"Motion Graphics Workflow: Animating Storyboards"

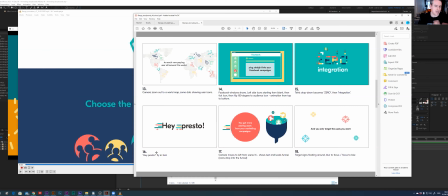You know you're not going to run into any problems. There's some parts where you're going to need to spend a little bit more time problem solving. And, you know, I could have, you know, with this, you know, with the movement on it,
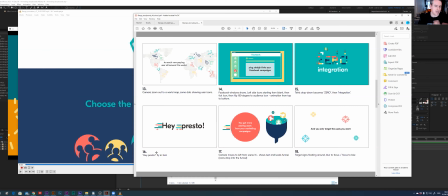you could do, you know, you could do hold keyframes to give you that effect. And it might take a similar amount of time, but it's, you know, if you're amending it, it's a faff and it's not a very elegant solution.
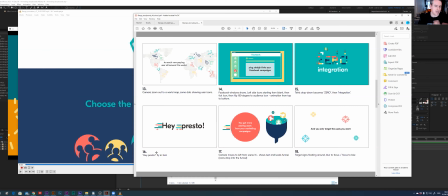So sometimes creating, you know, working it out with expressions is a bit more, you know, elegant. And also when there's amends later on down the line, that makes it easier as well. So the transition,
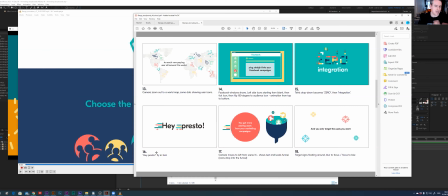the idea came from, and again, it's a case of sort of going through the storyboard. When you come to the sort of main animation part of it, looking and going, how do things want to be animated and what makes sense?
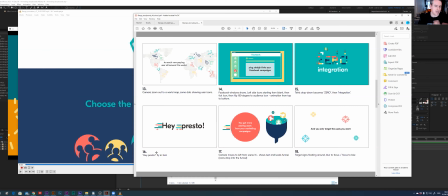So in this case here, it wasn't described in the storyboard. So Facebook window shows, left side icons starting from blank, blah, blah, blah. That's all this stuff, that's fine. Animation from top to bottom, okay.
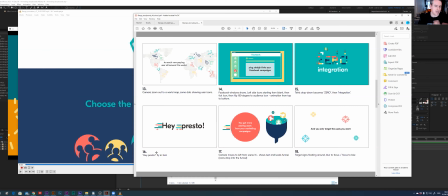Then there's actually no hint in the storyboard of how it's going to animate from frame 14 to 15. So, you know, if you've ever played Tetris, you know how the blocks animate down.
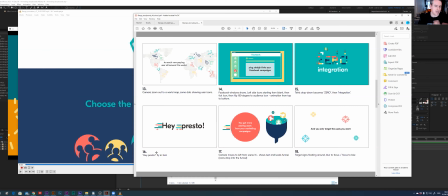So you know there's going to be movement from the top of the screen down to the bottom, but how to get from this frame to that frame. And in the animatic stage, what I did was,
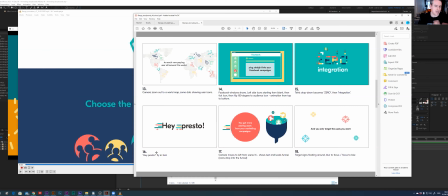again, just client whips. So this is the first animatic. What I did was put a lot of wipes in. So just wipe from one frame to the other. Some I didn't even animate the frames, but
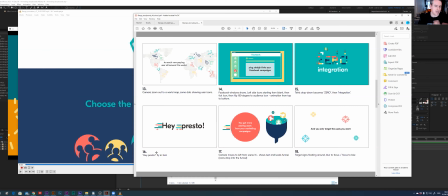put sort of basic movement in and pushed, maybe pushed through on certain frames. So I knew this was going to be a tunnel, and what's quick to do?
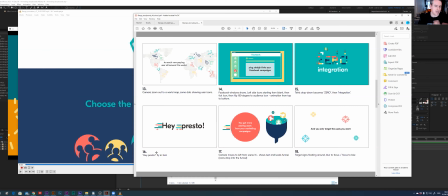Well, put in things in 3D space or 2.5D in After Effects and pushing the camera through. That's quick to do, and you've got a sense of movement in there. But for the final animation, you want something a bit better than that,
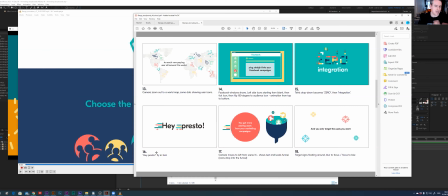and also you want something that sort of serves the narrative. And so if you've got a Facebook, if you've got a pop-up window, well, if it's if you're closing it, and so my thinking here was,
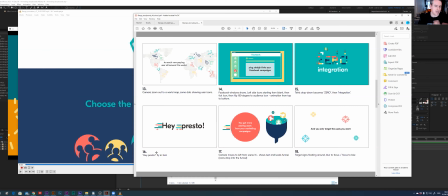well, you're potentially to go from frame 14 to frame 15, you'd be closing that window, and when a window closes, depending on what operating system you're using or whatever, sometimes they sort of they close and they sort of do this sort of flowing movement.
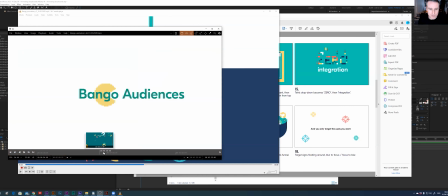Describing that really badly, but that's what. If we go back to it.
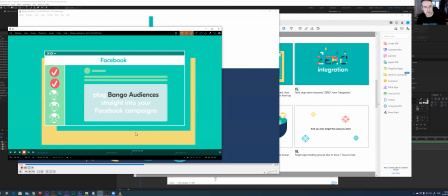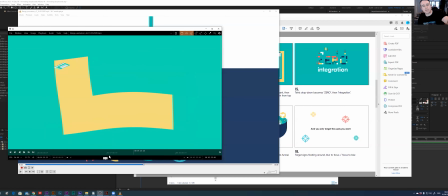That's what this is meant to be. So it's meant to be you're closing the browser window.
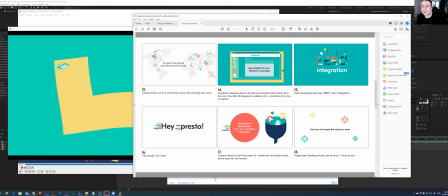And that kind of leaves you, you've got this just decorative yellow space here, which is sort of like an L shape. So I thought, well, you've got L shapes in the Tetris game.